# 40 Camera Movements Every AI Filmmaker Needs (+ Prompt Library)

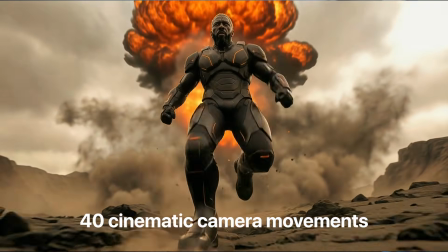In this video, I'm showing you 40 cinematic camera movements, push-pull, lens focus, creative movements, and much more.
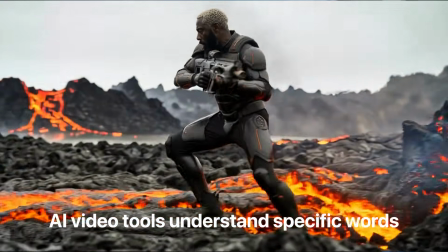Because here's the problem, AI video tools understand specific words. And if you don't know these words, you're just gambling, losing money and time.
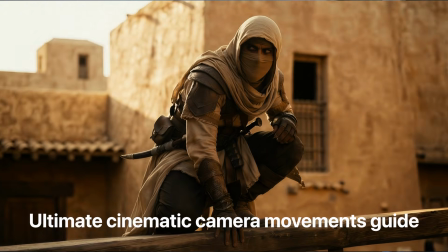So after hundreds of generations, I created the ultimate cinematic camera movement guide with the exact prompt that AI recognizes.
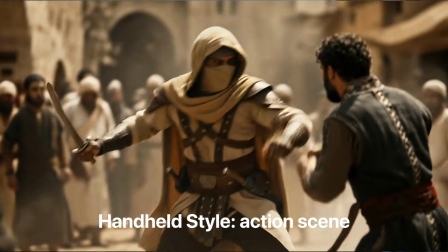While keeping the exact character consistency during the whole sequence, you're finally gonna understand what emotion each creates, when to use them, all organized in 6 categories.
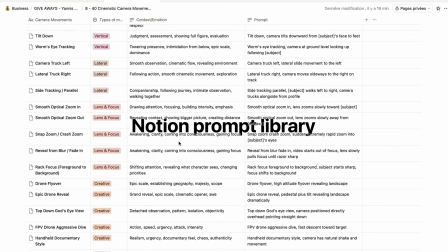Plus, I'm giving access to a Notion library with everything. In this video, we're gonna see how to do all of that, so let's dive in.
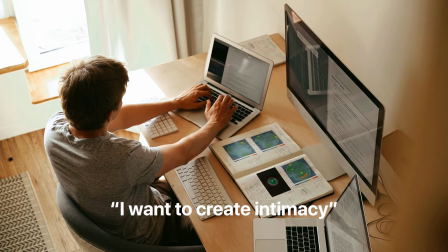So what most people get wrong is that they use the wrong movement and they completely destroy the emotion that they want the viewer to feel.
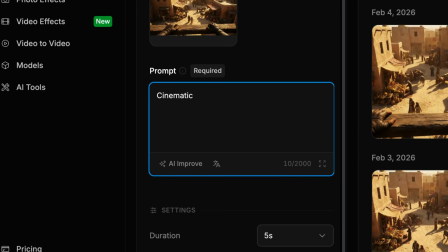I learned that the hard way, because after generating hundreds of random prompts saying stuff like cinematic camera movements, every time it was a gamble and it was completely chaos.
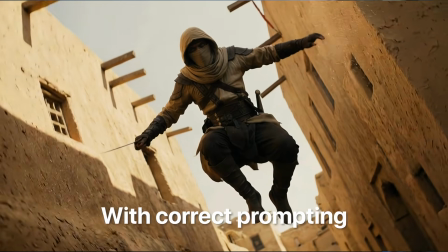Sometimes it worked, but most time it didn't work. I had no idea why and I was losing money and time. Then I learned the specific vocabulary, the exact terms that AI models are trained on, and everything changed.
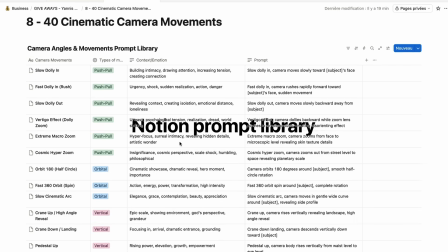And to simplify the whole process for you guys, I spent the last 3 days building an entire framework and a Notion library.
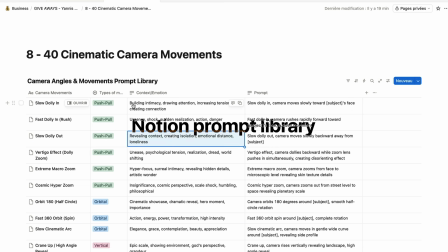So it's a database with over 40 camera movements, ready to use prompts for each ones,
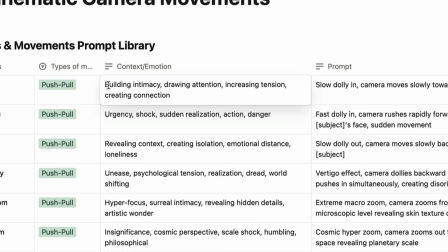and most importantly, an emotion and context guide that tells you when to use each angle and movements.
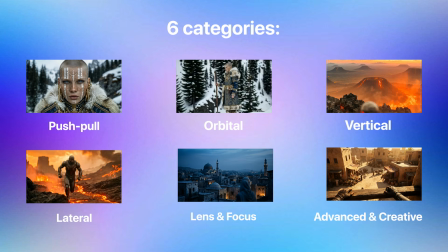So as you can see, movements are separated into 6 categories: push-pull, orbit and rotates, vertical, lateral, lens and focus, and advanced and creatives. So once you understand these 6 categories, you will always know what movement to use.
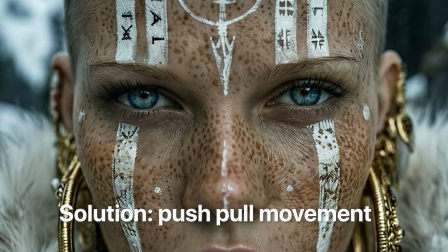You would think, oh, I need to create intimacy here, and immediately you will know that this is a push-pull movement that I need to select.
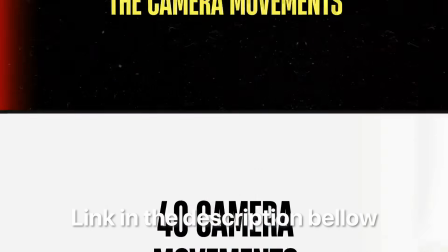I also added a complete guide with all the camera movements and the visuals and the prompts so that it can be even more understandable for you guys. And by the way, it works for both free and paid tools. So if you want to grab these tools, the link is in the description below and the pinned comment. Alright, so now let's break down all the 40 movements with the examples. Category 1, push-pull movements.
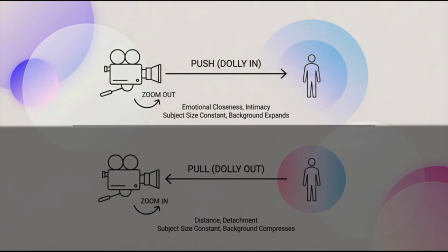So the principle here is pretty simple. Moving towards something creates intimacy and intensity. Moving away from it creates distance and reveal the context of the scene. So let's start with the most fundamental movement of all filmmaking, a slow dolly in.
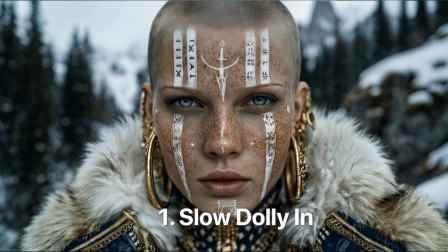So the camera moves slowly toward the subject's face. So this can be used when the character, for example, has a realization or when something important is about to happen. It's kind of like the camera saying, pay attention to this because it's going to be important. Now we flip the speed and we go to the fast dolly in.
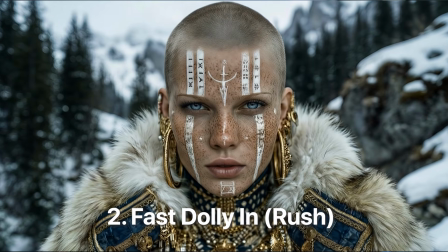It's also called a rush. So it's when the camera moves rapidly toward the subject's face, and this creates urgency, this creates shocks, creates a sudden realization. It's a jump scare, an action beat. It's kind of like something went wrong at this moment. Now let's reverse it to the slow dolly out.
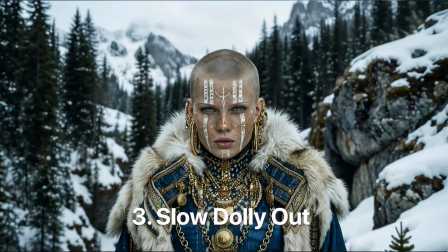So the camera moves slowly backwards, away from the subject, and immediately the feeling changes.
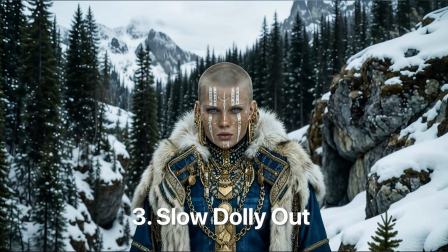Now we're creating distance, revealing the context around the subject. For example, we can show that the character is alone in a big space and showing his isolation. It can also be used when you want to create emotional distance between the viewer and the character. Now here's when it gets interesting.
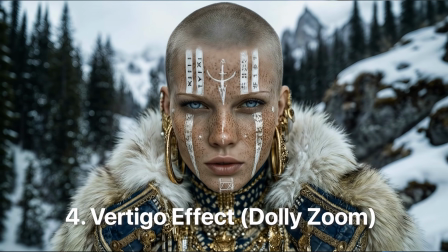The vertigo effect, also called the dolly zoom. So the camera physically goes backwards while it zooms in.
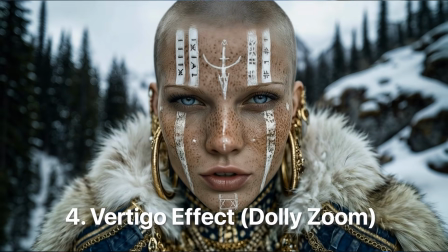It creates kind of a unique camera shot and a bit of a psychological tension. By the way, for the history, Hitchcock made this famous, and you can use it for like dramatic realization, for example. Now let's get into the extreme with scale and get into the extreme macro zoom.
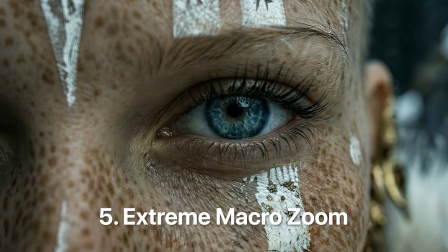So the camera zooms into the subject's face into microscopic level, revealing the skin, the texture, the details. And this is for hyperfocus, for intimacy. And the opposite of that is a cosmic hyperzoom.
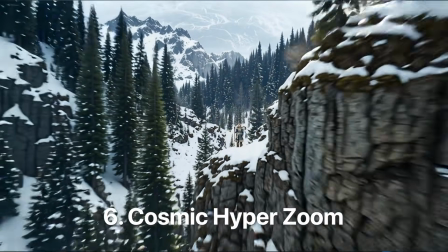The camera zooms out from the street level to space. This is to show the scale of the environment or your character. It's kind of humbling, philosophical, and a bit epic. By the way, you might be wondering, how do I create all of these movements with AI?
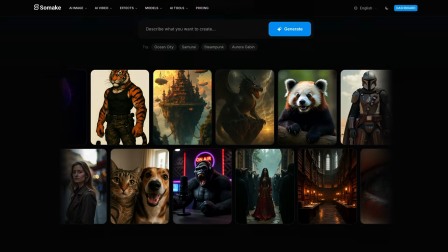So let me quickly show you my workflow. So I'm using Filmmaker. It's an all-in-one AI platform that gives you access to over 300 AI tools and the best AI models in one place.
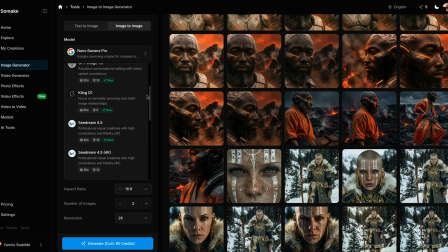You can generate images with Banana Pro, ChatGPT Image, Flux, and more.
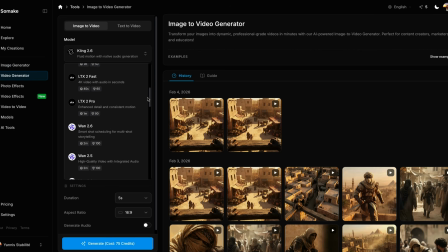Then animate those images with video models like VO3, Kling, Seedance, and others, all in the same workspace. By the way, if you want to use it, the link is in the description below. So my workflow is pretty simple. The first step is just to create the foundation image.
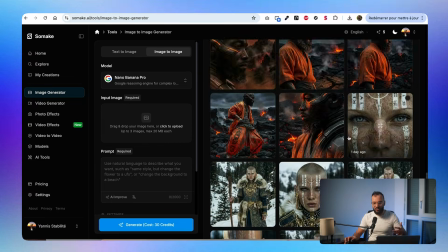As you can see, every time I started with my first image, which is usually the character that I want to create and the environment in which he will live.
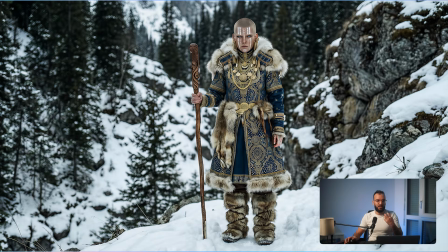And the key here is to create a strong foundation image, because this is where we're going to base everything for our creations.
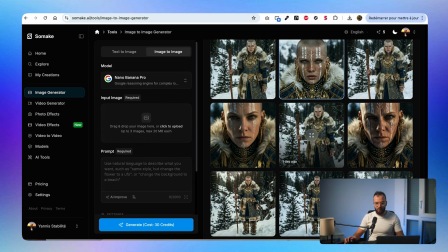As you can see here for this first example, I created different based image.